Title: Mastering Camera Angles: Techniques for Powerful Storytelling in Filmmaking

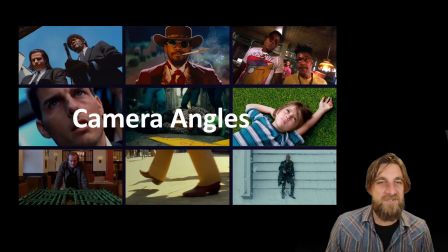(0:00)
If you want to make interesting videos, you've got to familiarize yourself with the different camera angles and exactly why you might choose to use them, what the audience sort of associates with them, and how they might be effective for you to intentionally get a point across,
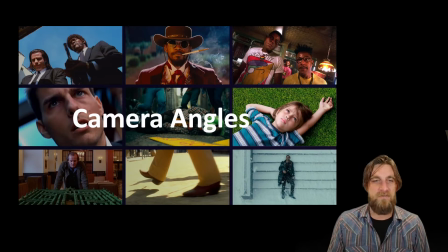(0:17)
inform somebody, educate somebody, entertain somebody, right? So we're going to be looking at all sorts of examples of still photos that are from films and TV, and we're going to look at exactly how they, like what category do these fit under, and how are they working, and why maybe have they been chosen.
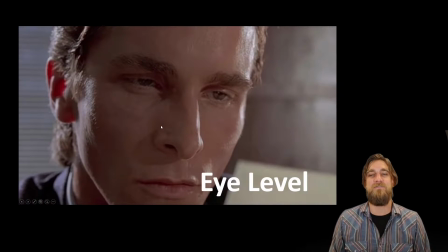(0:36)
So the most basic camera angle that I could think of is the eye level camera, right? So we're going to be looking directly at our subject. We're going to be at their level.
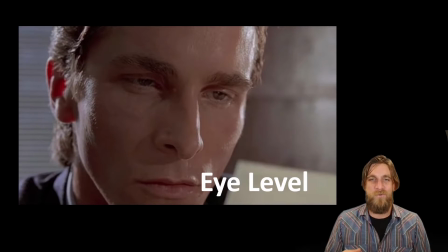(0:49)
It gives us a sense of sort of, well, we are in touch with this character, right? We don't feel like we're up above them or below them somehow, which again, we're going to associate these things,
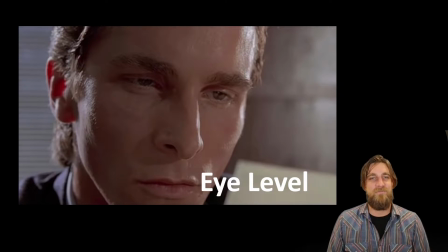(1:04)
or at least we'll explore how audiences have associated different camera angles with sort of different sense of how we view a character. But if our camera level is right at eye level with our subject, then we're going to feel like we're on the same level as them, right?
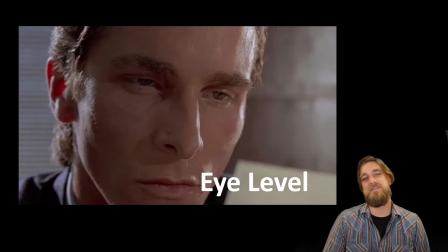(1:21)
We are similar, if not giving us the opportunity to put ourselves in their shoes, right? It also gives us a sense that, well, we can sort of get a feeling for how this person is actually, what their emotions are like, right?
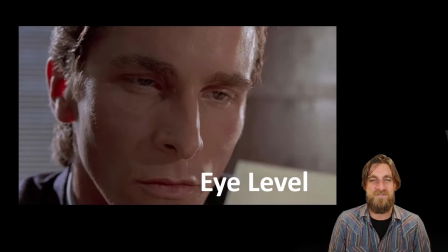(1:41)
Again, we can almost flip-flop ourselves and put ourselves in their position because, well, we're in the same position that they are actually, right? It's also one of those things that, well, maybe we don't think about it so much,
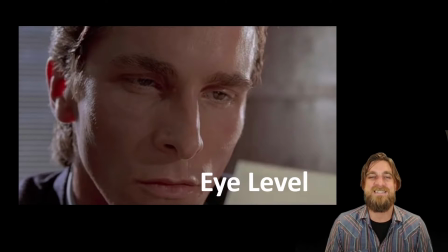(1:56)
but it actually allows us an opportunity to explain to the audience that this is a moment of like level-headedness, a time where we can really associate ourselves with this character, that there's nothing else that's sort of that's determining how that person feels, right?
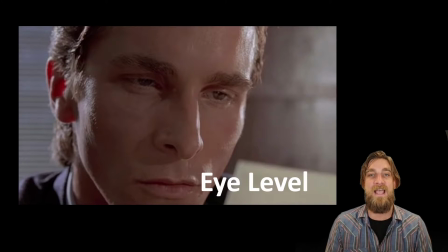(2:14)
So it's going to be much more about the nuances of maybe the actor or the content around that's going to reveal those things to us. We're not using the angle of the camera to explain those things. Next up is the high angle.
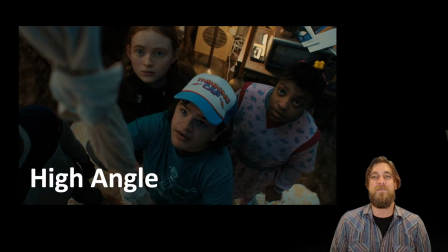(2:28)
So we've placed the camera up high above our subjects and it's tilted down pointing at them. What does this signify to our audience? Well, what it means is that there's this feeling of those characters that are being looked down on are inferior in some way, right?
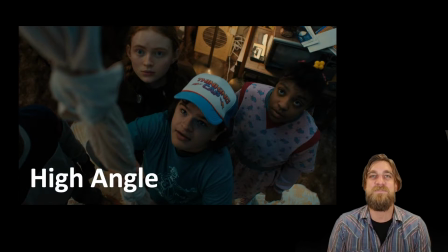(2:47)
So in the circumstance that we're looking at right here, well, there's some exposition, there's some plot point about climbing up something, right? About this, the bed sheet knotted up or whatever. So there's a reason for them to be looking up. But also, you have to imagine that in other circumstances,
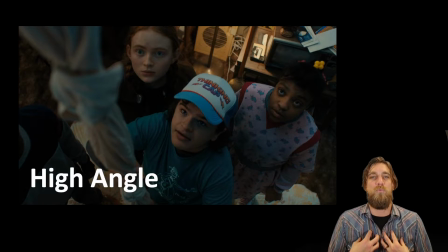(3:04)
when we see this high angle, it might also be we, the audience, are taking on the view of looking down on the subject. So we might assume the perspective of, like, say, Thanos from the Avengers. And we are rising up and standing tall above the Avengers, and we're looking down on them.
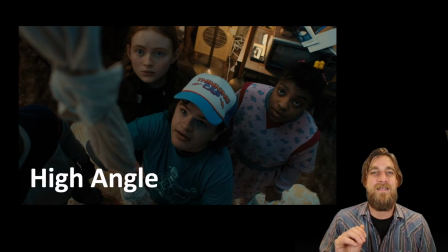(3:23)
We're taking on that perspective. So in that circumstance, the subjects then become inferior and look small as a result. So there's always like sort of a double-edged sword here.
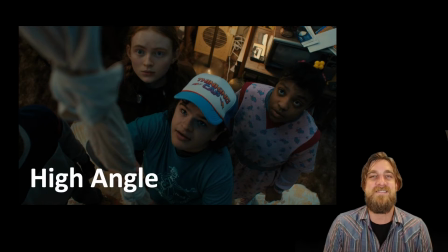(3:37)
Based on the angle that you're getting, it's like, well, what is this high angle, or what is this particular angle explaining to us? What is it revealing to the audience? Is it something about the story or the narrative, or is it making us feel a certain way about the subject?
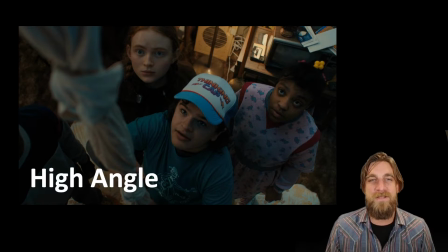(3:53)
Because again, as filmmakers, as media production people, we manipulate our audience. So we're adding this high angle to our tool belt to be able to achieve a desired result.
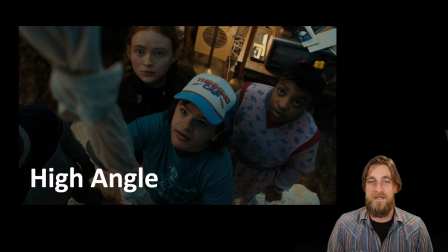(4:03)
We want our audience to feel this way about these characters, and I can achieve that, or I can reinforce that with the angle of the camera.
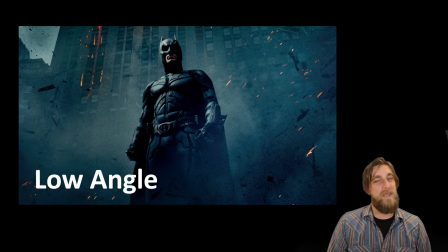(4:14)
Our low angle is making Batman look real badass right here, right? Okay, it looks like Batman is in control. There's all these other things happening around him, but he's steadfast and holding strong, and we're looking up.
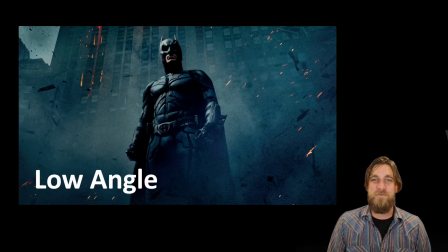(4:30)
We're looking up to Batman to be the savior, right? If this were an eye-level angle, we wouldn't have the same emotional response. We wouldn't feel the same way that this is like the protector, the superhero. So this is
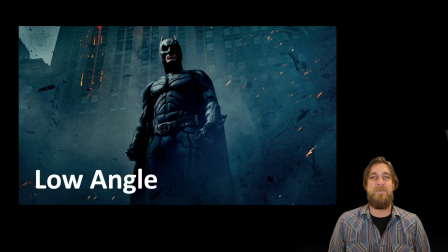(4:45)
allowing the filmmaker an opportunity to manipulate the audience and make them feel a particular way about this character. Not to mention all the other things that are going on around the subject here. So there's all this chaos sort of erupting around him, but Batman is still looking strong and standing his ground.
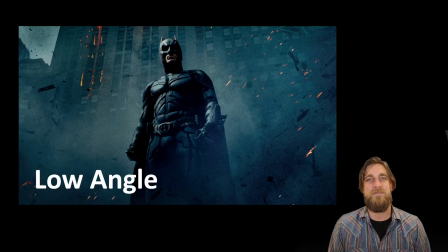(5:05)
And we're looking up from below him saying, please help us, Batman, right?
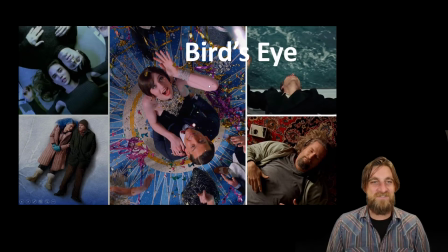(5:12)
Okay, the bird's eye view. This is directly up overhead. So as opposed to the high angle, this is taking that to the extreme, and we're getting right up over our subjects. And boy, are these some good examples of this happening and how we might use it in different ways.
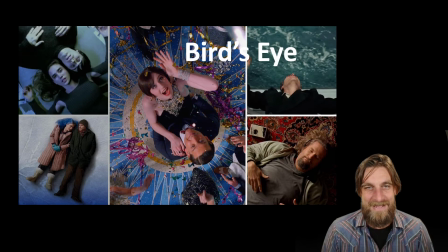(5:27)
So we've got this sort of celebratory thing happening. I think this is a Great Gatsby in the middle, and we're like obviously like looking at like a New Year's party or something. Maybe the ball just dropped and there's all this glitter and stuff happening everywhere, and it's giving us an opportunity to look at this joyful sort of celebratory moment
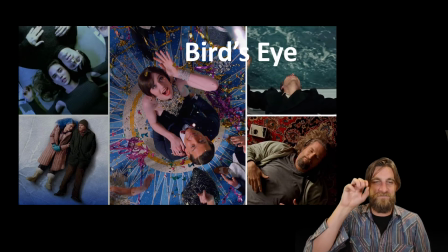(5:44)
as if we're like taking the perspective of God looking down on them or something like that. But if that's not always the same emotion, it's not always associated with like a happy feeling, right? So there's other examples here. I'm looking at the upper left from Requiem for a Dream. That's not exactly the happiest movie of all time.
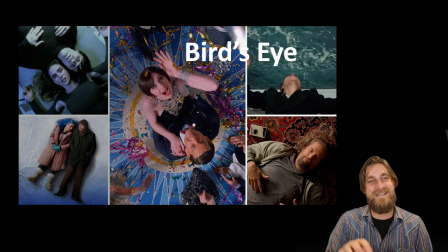(6:03)
But this bird's eye view is allowing us an opportunity to see these two characters juxtaposed in a very interesting way. It's a captivating image, and it separates itself from all the other content that we see throughout the film.
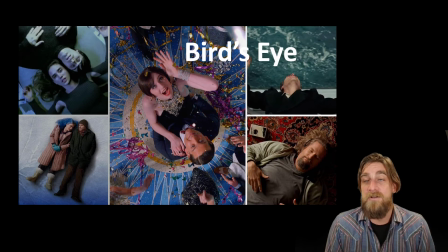(6:17)
So the bird's eye view is pretty unique in that as long as you don't use it all the time, it really can provide an interesting perspective. Again, it's less high angle than it is something uniquely its own, as if it's like you're sitting on a cloud looking down on something.
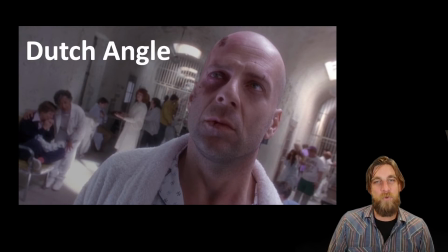(6:35)
And finally, we move on to the Dutch angle. This is where we roll the camera to its side and we go for this sort of like angle, 45-degree angle that's going to position our subjects in such a way that it's just a little bit disorienting,
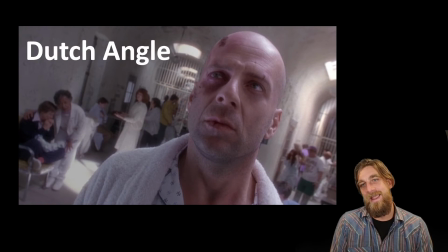(6:49)
right? We're not going to find a Dutch angle and a symmetrically balanced shot composition. It's just not possible, right? So it automatically, as opposed to the safety and the balance of a symmetrical shot, it
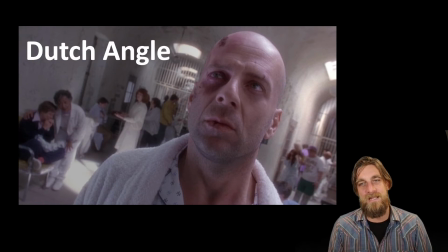(7:08)
cocks us to the side a little bit, and it prevents us from being grounded. So you're going to find these Dutch angles in all sorts of moments of psychological distress, or moments where there's some danger or element of anxiety, right?
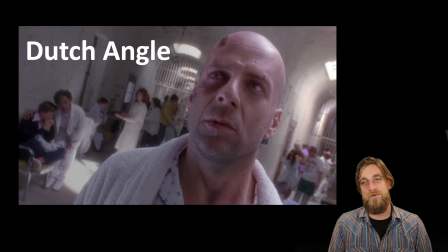(7:24)
So we can use these different camera angles to not only describe or push a narrative story forward, we can build character development, and we can also affect the audience. Well, characters also, but also affect the audience emotionally by using an interesting combination of these things.
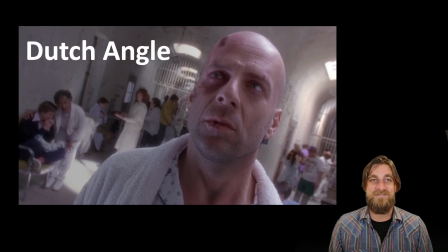(7:43)
So what I would encourage you to do is to make sure that you're utilizing all of these different camera angles,
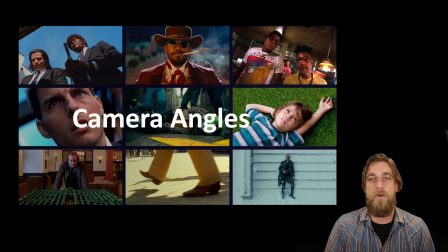(7:50)
and not only utilizing them, but utilizing them in an intentional way.